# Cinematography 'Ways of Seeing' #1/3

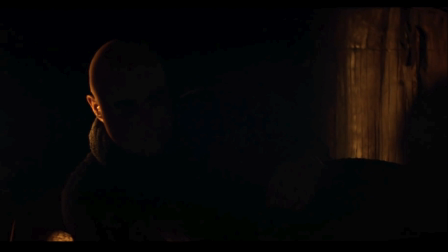[29:13]
Here's a frame grab, and this is from the actor's first speech in this scene, really, and it's completely in darkness apart from this one edge here of light where he's caught the light.
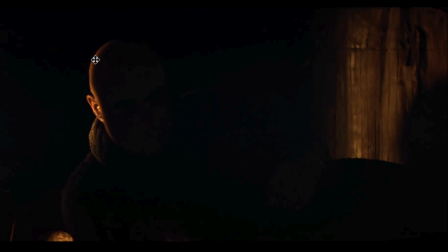[29:31]
He's actually come through it, or they've engineered it so he's come through it. If you think about the scene, how the rest of the scene is lit, there's some illogicality to how the light is here. So they've probably changed the lighting setup during the take to give some different effects,
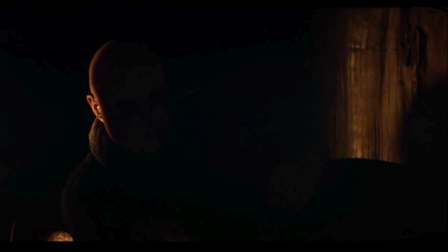[29:49]
and I've played with the light and done 2 or 3 takes and seen which ones have worked, and maybe used different sections which work and left other sections which don't work. And this is just giving a little edge light to his ear, obviously, and there's some outcry at the time
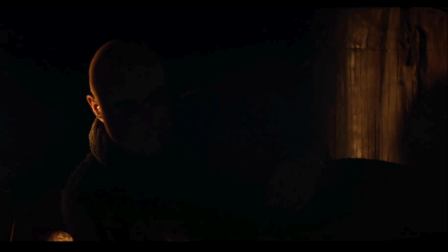[30:07]
about the most expensive actor in the world, Marlon Brando, being paid a huge amount of money to act on screen, and you can't even see his face. Well, not for a large part of the scene anyway.
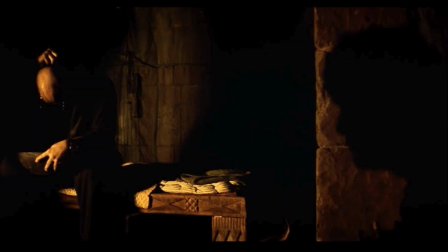[30:22]
We've talked in some detail about this shot. This is the wider frame that we come to after we've been to the close-ups of him. I don't know what this lens is. It might be a 24mm or a 35mm.
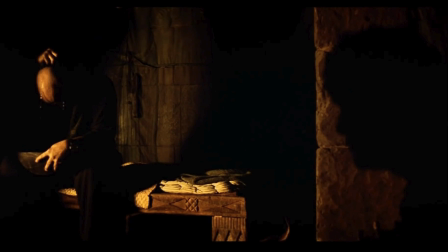[30:39]
The point is that it's a wide shot. It's another wide establisher shot.
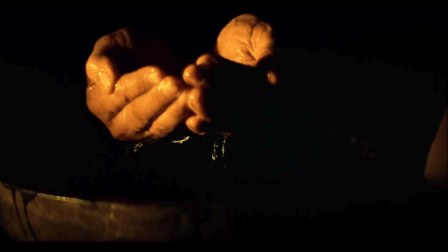[30:49]
And then we go into two close-ups, which are cut very quickly together. The hand washing and the water going onto the head, and there's a very quick cut between two lenses.
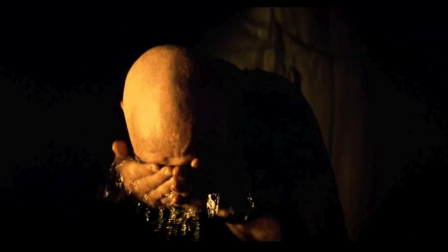[31:00]
It looks to me like they're probably on something like an 85mm here, and then they cut to that shot, which is slightly wider. Perhaps it's a 50mm, or they've just come back on the track a little bit, but it's just a quick cut between those two shots, and they cut on the action, so it feels like one shot. When you watch it, you're not necessarily aware that there's two shots there, but it gives you the detail. And if you go back and watch the scene, it cues up, especially this shot cues up this
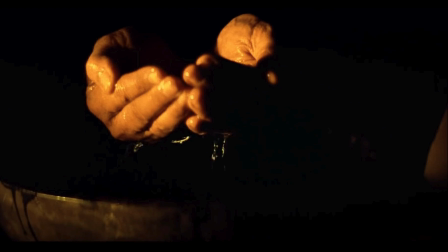[31:28]
wonderful bit of sound design with the crickets continuing to chirp in the background, and the water then starts playing, and then there's some very subtle sort of musical distorted effects add to this eerie feeling, this otherworldliness.
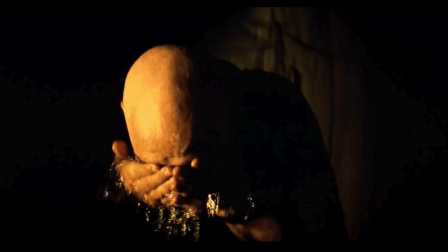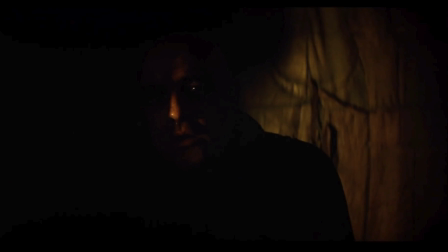[31:52]
We then go to another shot, a couple of shots where deliberately playing with the lightness and dark, where he just emerges into the light or just disappears back into the shadow, and you still can't work out who this character is or what he looks like,
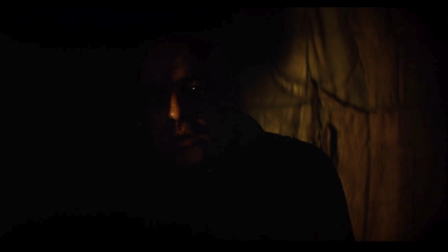[32:07]
because they're just playing with the light. And there's a very subtly placed, a couple of lights here actually. There's the light which is catching the edge of his nose, and arguably this wall here, but it's catching his nose,
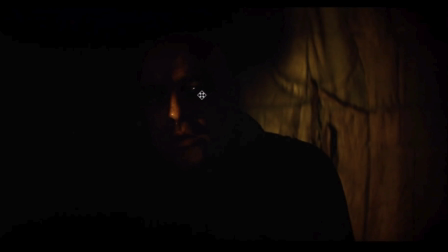[32:25]
and then there's a little eye light just here, and that is just catching his pupil. And when you see it in the film, it just gives you that insight into his character, that gleam in his eye. It's just there momentarily,
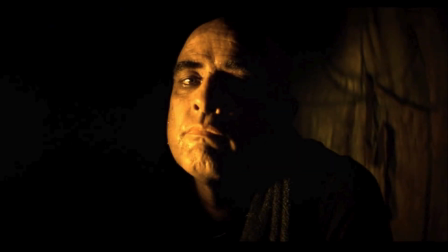[32:44]
and it's not until the very end of the scene that we finally see him revealed, although obviously a little bit like that earlier Rembrandt, we've got the light and the darkness. There's a lighter side and a particularly dark side to his character.
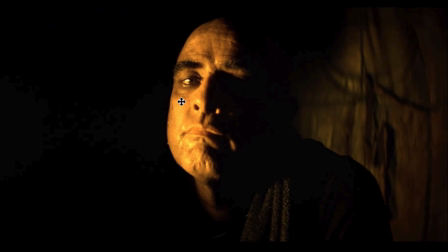[33:04]
It's all dark really, but there's the drama of the lighting.